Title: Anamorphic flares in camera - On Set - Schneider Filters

We're here today in the studio doing the last part of our Manfrotto fast tripod shoot,
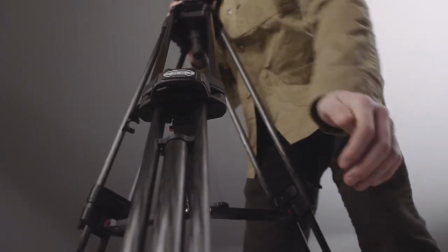[0:04]
where we've been taking the tripods out, putting them through their paces, and doing some really cool stuff around it.
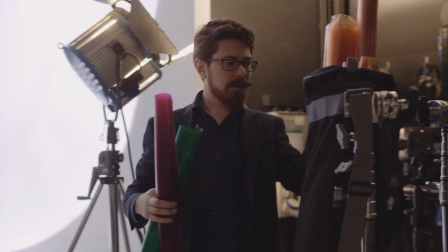[0:09]
For this last one, we just wanted to let our creativity run free,
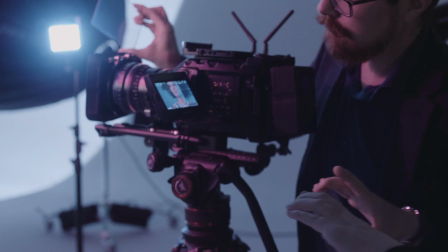[0:12]
and there's a lot of filters that we haven't really had an opportunity to use on a commercial shoot that we thought we would bring out to bear on this one.
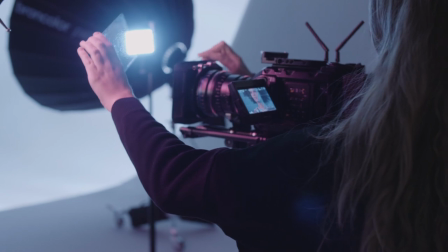[0:19]
So first off, we've obviously got a little bit of streakiness going on here.
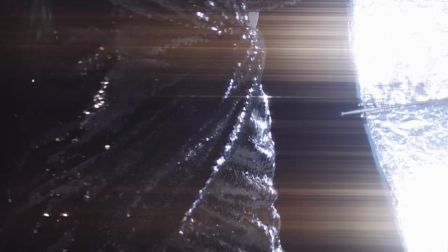[0:23]
That's the Schneider Optics True Streak in orange for that, and that's giving all of our lovely kicks off really sparkly, spangly outfit.
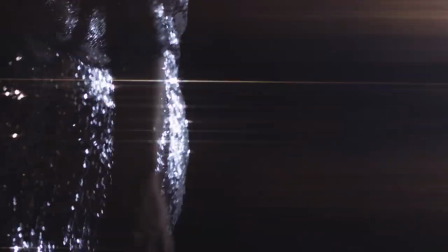[0:30]
So we've got all of those kicks coming across, a little bit like anamorphic flares in there.
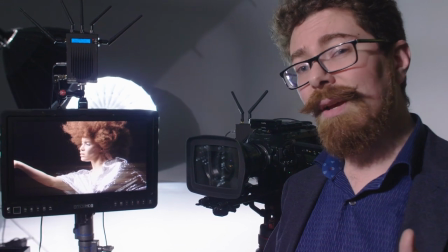[0:34]
And then on top of that, we've also got the Digicon Quarter, which is a sort of contrast reduction, if you like.
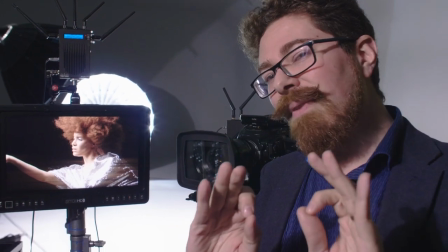[0:41]
It just subtly, and at a quarter, it is very subtle, just blends everything a little bit.
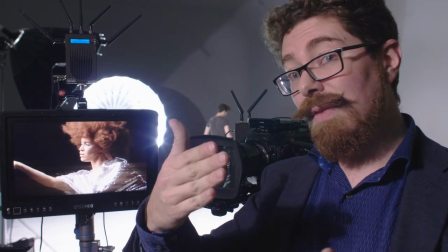[0:47]
So that, in combination, we stacked them so that the True Streaks in front, the contrast reduction filter,
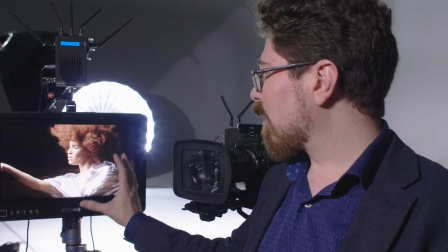[0:52]
the Digicon is behind, and that is allowing us to get this really sumptuous, lovely look.
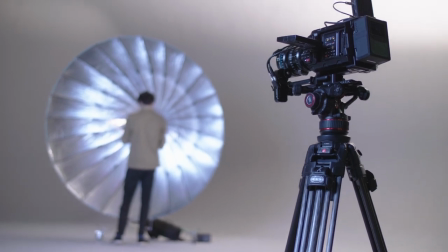[0:58]
Combined with our Bron HMIs, we've got the 222 in the back,
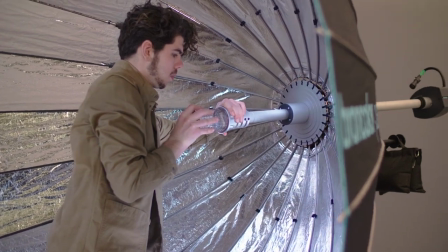[1:02]
and then we've also got a 133 with the Para FT system in there, and that is being our key light.
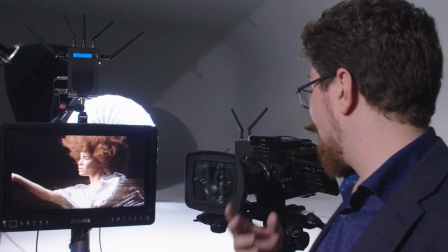[1:08]
Wonderful light, we've got really strong look going on here, and if I skim through, you can see roughly what we've got going on.
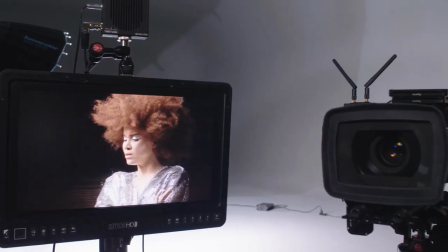[1:15]
All of those kicks, all of those lens flares are happening in real time, in camera, and it's kind of informing how we shoot.
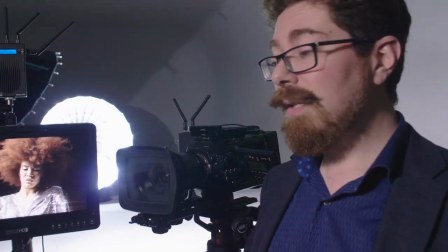[1:21]
Now, you could add a lot of this in post, and indeed, we have done that kind of thing in the past,
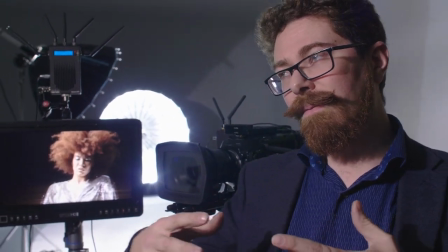[1:26]
but it also means that you don't feel how it's going to be until you come to the grade.
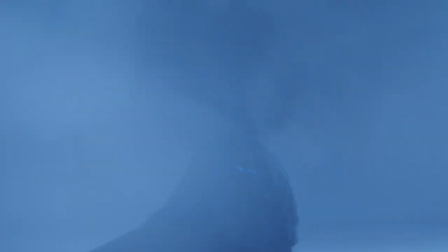[1:32]
And that's really important because when Yasmin's moving, when I'm moving, I'm seeing things that I like,
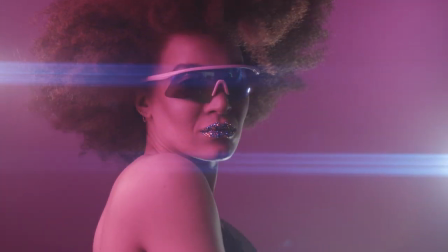[1:36]
I'm seeing how the light plays with all of these different filters, and I'm able to move and
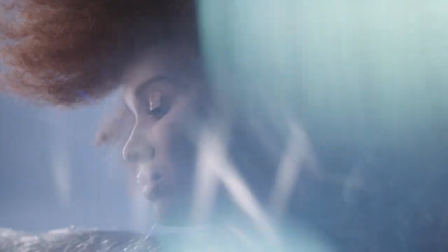[1:42]
instruct Yasmin to maybe do something which is going to give a better result based on what's happening in camera.
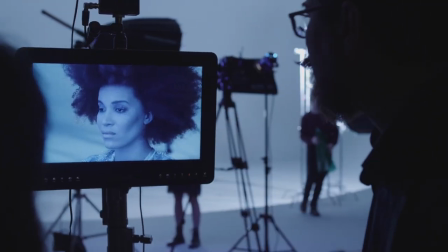[1:48]
It's been a really interesting shoot. We've obviously done a lot of work with colors here.
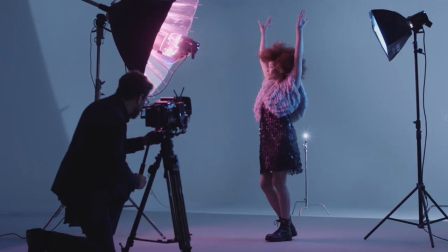[1:51]
We've been using some of the flare sticks. We've just been really moving things around and seeing what kind of different looks we can get and really just having fun with it.
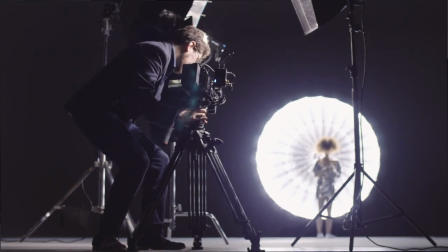[1:58]
It's been amazing to be able to use the fast tripods. We're moving up, we're moving down. We're really splaying those legs low so we can get these low angle shots shooting right up into that light at the back.
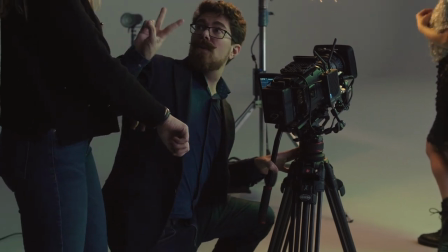[2:07]
And it all really only takes 2 seconds just to drop it down.
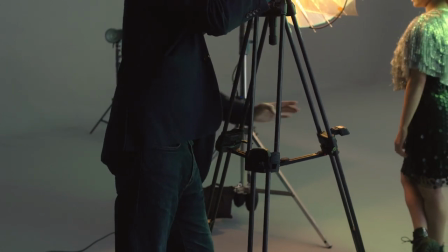[2:10]
So when Joe's been chivving me along saying we've got to move on to the next shot, I'm not worried because I know that I can just jump onto all those different angles.
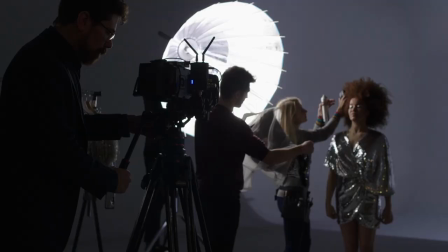[2:17]
And if this is a commercial shoot, that's really important because being able to cover off what's happening up here,
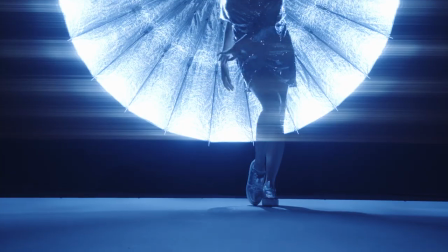[2:22]
what's happening at waist level, what's happening down at foot height on the floor is important because often,
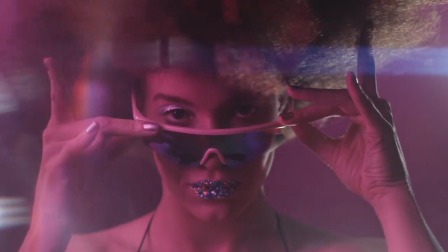[2:27]
say we're working for a client like DeBarry Shoes, they also have the whole outfit. So it's not just the shoes and we need to cover all of those different zones.
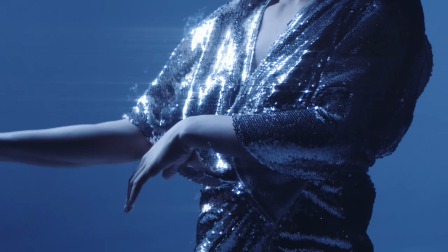[2:35]
So being able to zone everything off, move those different heights really quickly and have a very solid, fast tripod system to build it all off has been super fun.